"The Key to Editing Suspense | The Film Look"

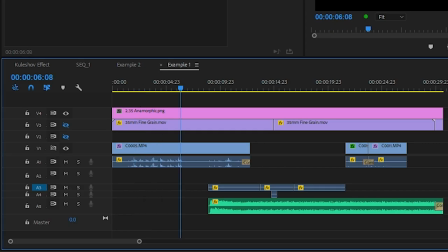0s
The order you arrange the shots in your edit is fundamental in film editing. The structure of your sequence could hold back information from your character but not your audience. Or have your character know before the audience does. In this week's video we're going to be talking about editing and why the structure of your sequences are important.
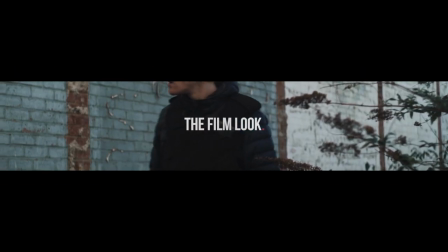15s
Welcome to the Film Lock. We're going to start off with a little bit of a history lesson.
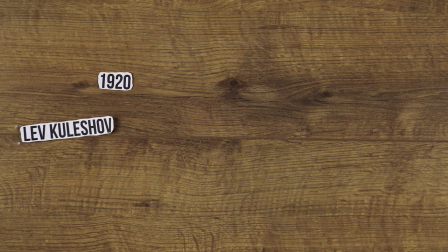21s
In 1920 a filmmaker called Lev Kulshloff performed an experiment to demonstrate that,
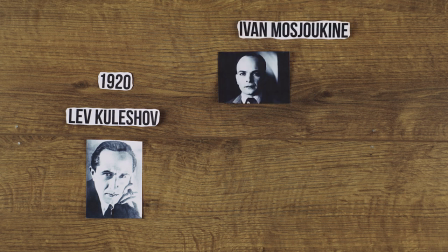26s
depending on how your shots are assembled, the audience will attach different meaning and emotion to them.
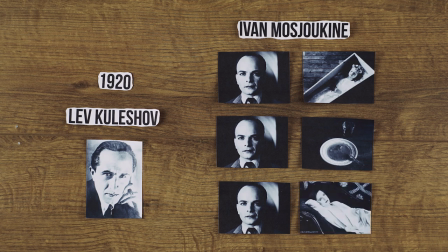31s
Kulshav cut three different sequences together. The first shot was always an expressionless close-up of Ivan Rushchuklan, who was a Russian actor.
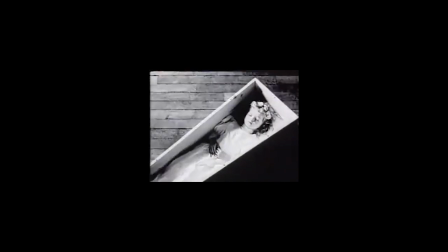38s
The shots that followed showed the actor reacting to a child in a coffin, a bowl of soup and a woman laying on a sofa. When you watch each sequence separately, you get a different meaning and emotion. The first is sadness, the second is hunger and the third is lust.
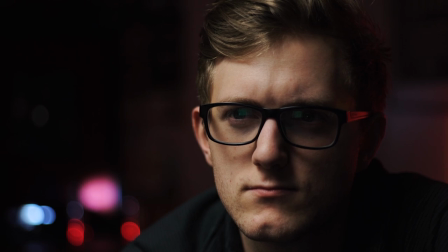51s
We've created three different sequences with Richard. let us know in the comments below what emotion you get and what you think Richard is thinking.
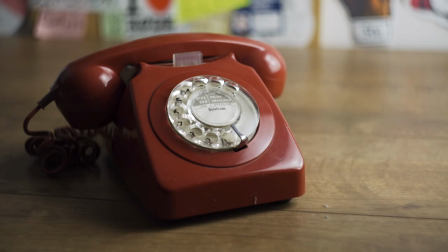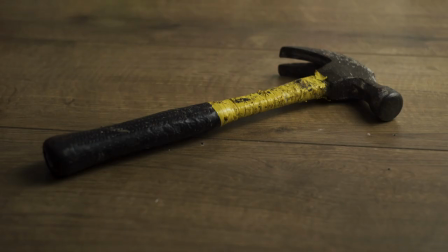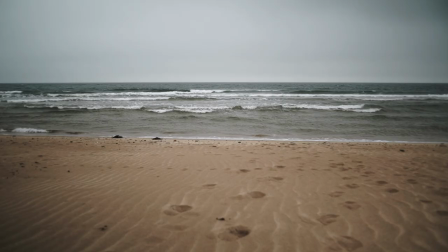This whole experiment is called the Kulshav effect and if you want to learn more I've added some links in the description if you want to check them out.
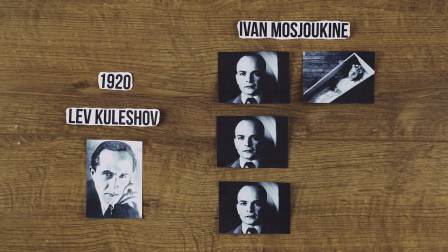80s
This was the early days of editing and a lot has been learned and edited since 1920 but
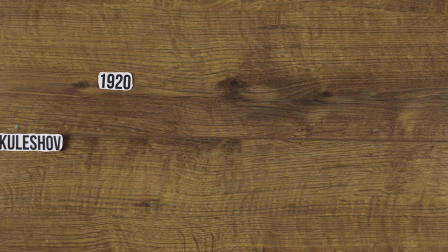84s
his experiment and the effect it has on the audience is still very important when making films today. Now let's expand on this, instead of changing the shot let's change the order of the shot in the sequence.
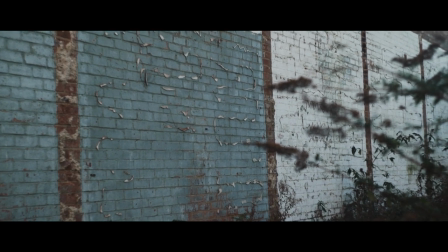95s
We've created a short sequence which takes place in a back alley. Police officer Rusty Johnson is investigating crimes that have happened in the area when he hears glass smashing.
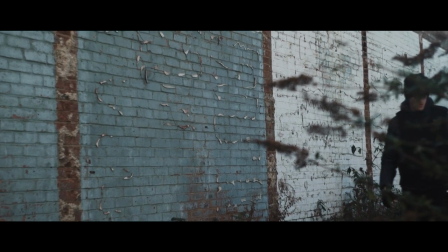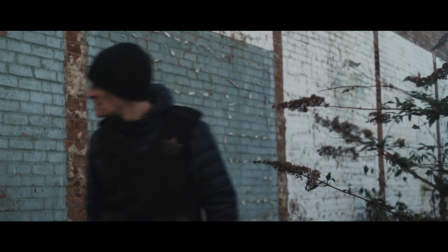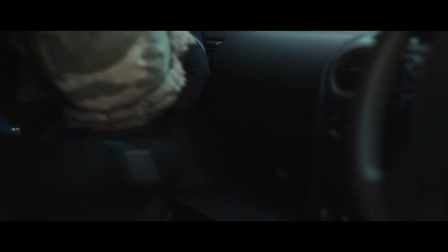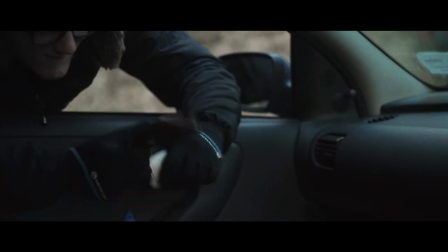This sequence is a question-and-answer sequence. It's one the audience can follow and anticipate the outcome.
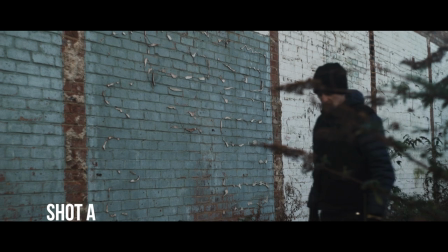130s
Shot A is of the police officer walking down the back alley and asks the first question, where are the bad guys and what was that noise?
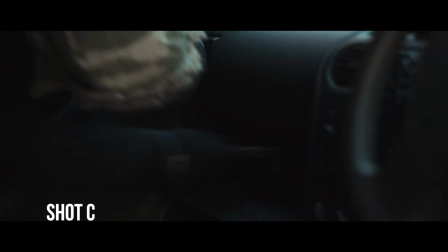137s
Shot B asks a new question, what has the police officer found? And shot C gives us the answer, the police officer has found the bad guy committing a crime. Now let's change the order of the shots and put shot C after shot A and see how it plays out.
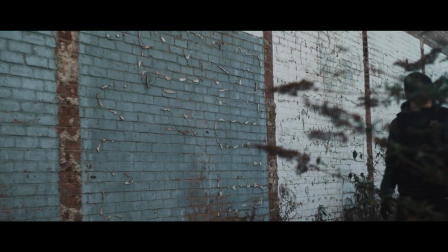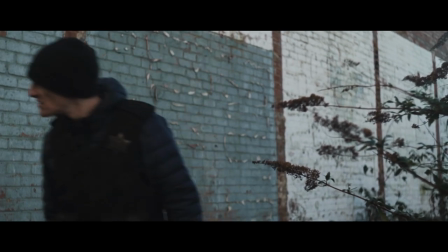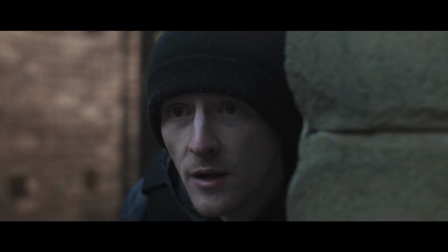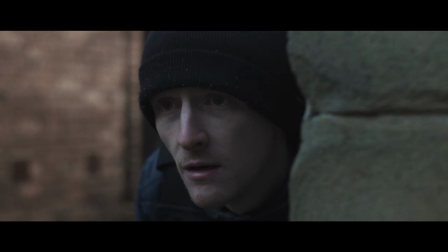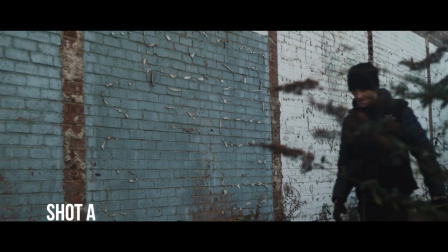170s
Shot A still asks the same question where are the bad guys and what was that noise but by changing the order
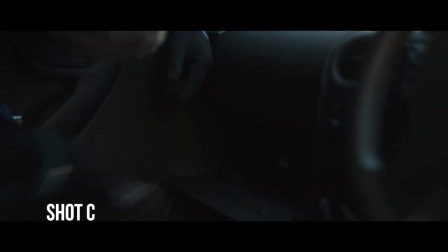176s
the context of the scene has changed and shot C now becomes the answer to shot A. The bad guys are over here.
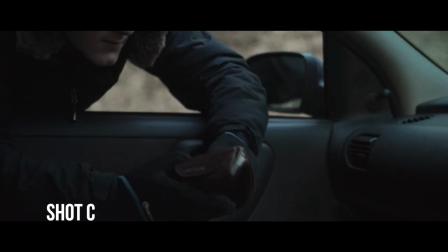181s
Shot C also asks another question will the bad guy get away before the police officer gets there.
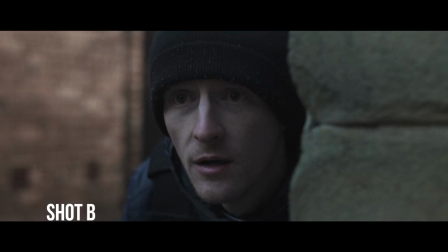187s
The final shot of the sequence which is now shot B answers the question. The police officer has found the bad guy committing the crime.
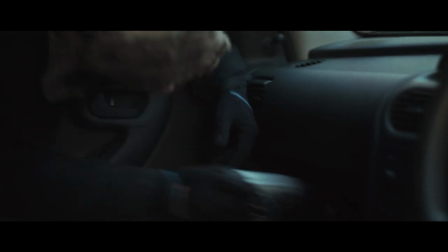193s
The order of the sequence allows the filmmaker to share the information with the audience by allowing them to know what the police officer is up against before the police officer does.
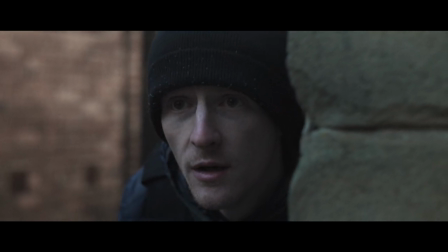202s
By editing the sequence in this order it creates suspense because we know the police officer is getting closer to the bad guy,
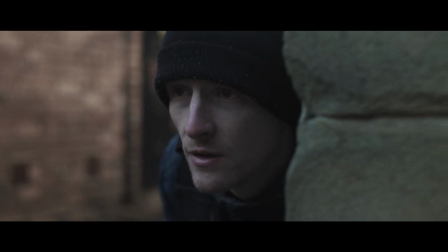208s
unlike the first example where we do not know the geography between the two characters. Let's change the context of the scene again and have shot C first.
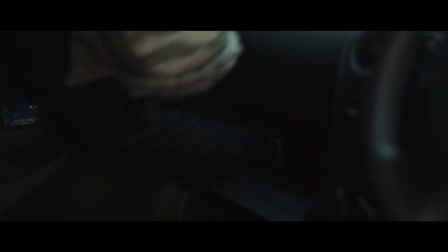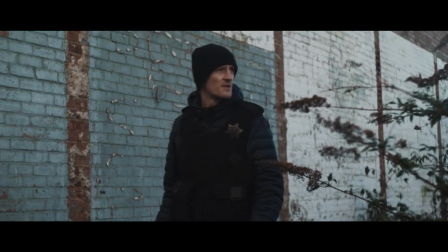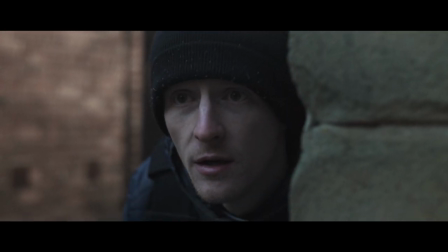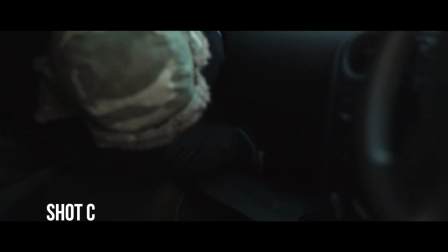231s
By showing the bad guy committing the crime at the start of the scene,
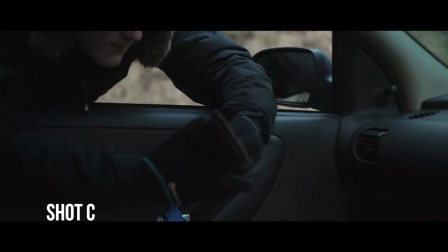234s
a suspenseful situation is established for the rest of the scene and again the audience knows something the police officer does not.
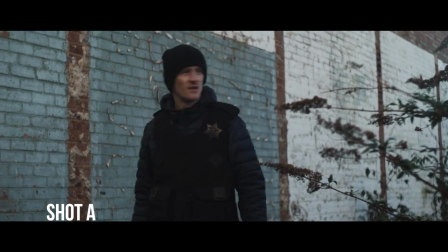241s
When we cut to shot A, the tension is raised because we know the police officer has heard the bad guy and is close.
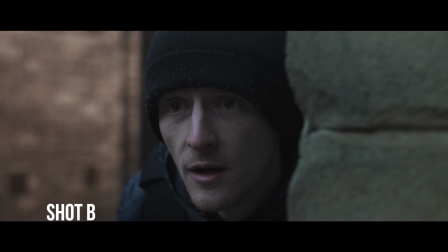247s
Shot B now asks another question, has the police officer got there in time to stop the bad guy? By changing the structure in the sequence in these three examples it allows us to change what the viewer knows and when.
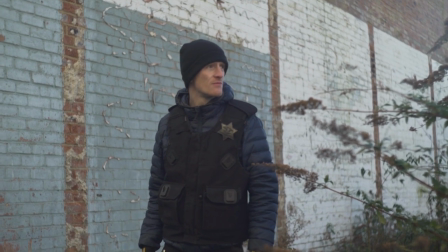257s
There is no right or wrong answer when it comes to the order of the shots in your sequence, it all depends on the type of film you are making.
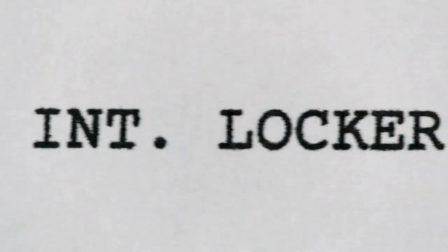263s
Placing the shots together is obviously done in the edit but you can start to think about how each shot connects to each other in the storyboards and even when you're writing your script.
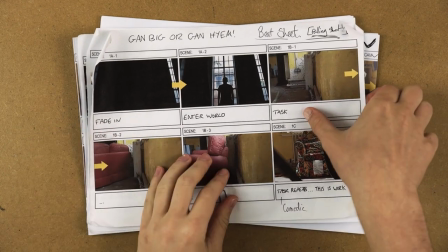271s
Making the choice in the script and storyboard stage will allow you to plan and shoot for the edit.
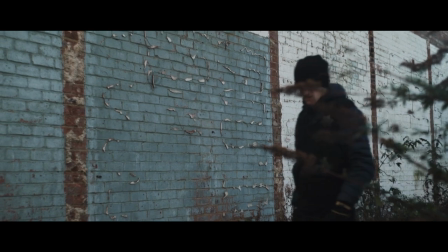276s
If you start to change the sequence in the shots for the first time in the edit you may not have all of the coverage you need to do so
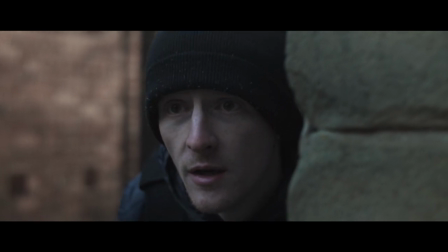282s
but the three examples we showed all work and give the audience a different context to the scene and it was all done in the edit so it really just depends on the type of film you're making. There are a couple of things you can think about to help work out what is the best structure for your film. Do you want to hold information back from your character but let your audience in on the secret or have your character hide the information from your audience and reveal something big at the end?
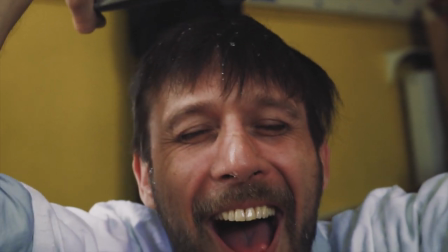305s
Think about the best time to reveal who the bad guy is to your audience.
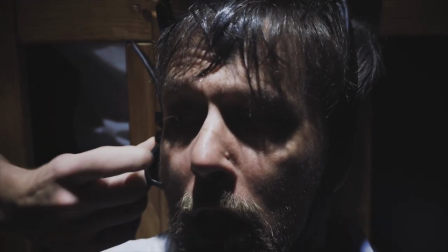308s
Revealing this early on will create suspense and have your audience screaming at the screen telling your character not to trust them but having it early might spoil the surprise.
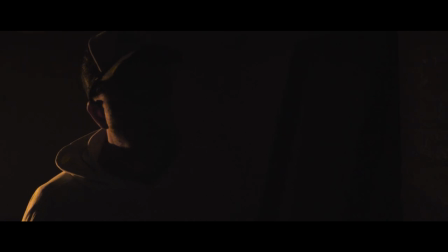316s
In a murder mystery where your character is finding clues about the killer it might be best for your audience to just go along for the ride, which is example one from the three that we spoke about.
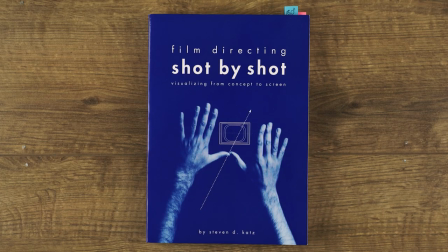325s
A lot of the information for this episode was taken from the book Film Directing Shot by Shot by Stephen D. Cadd's.
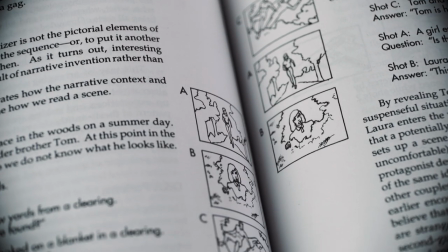331s
I would highly recommend picking it up as it goes into a lot more detail about this subject and a bunch of others. If you want to help support this channel you can find a link to that book in the description below and let us know in the comments below about what you think Richard was thinking in those three sequences. And remember, achieve it one shot at a time.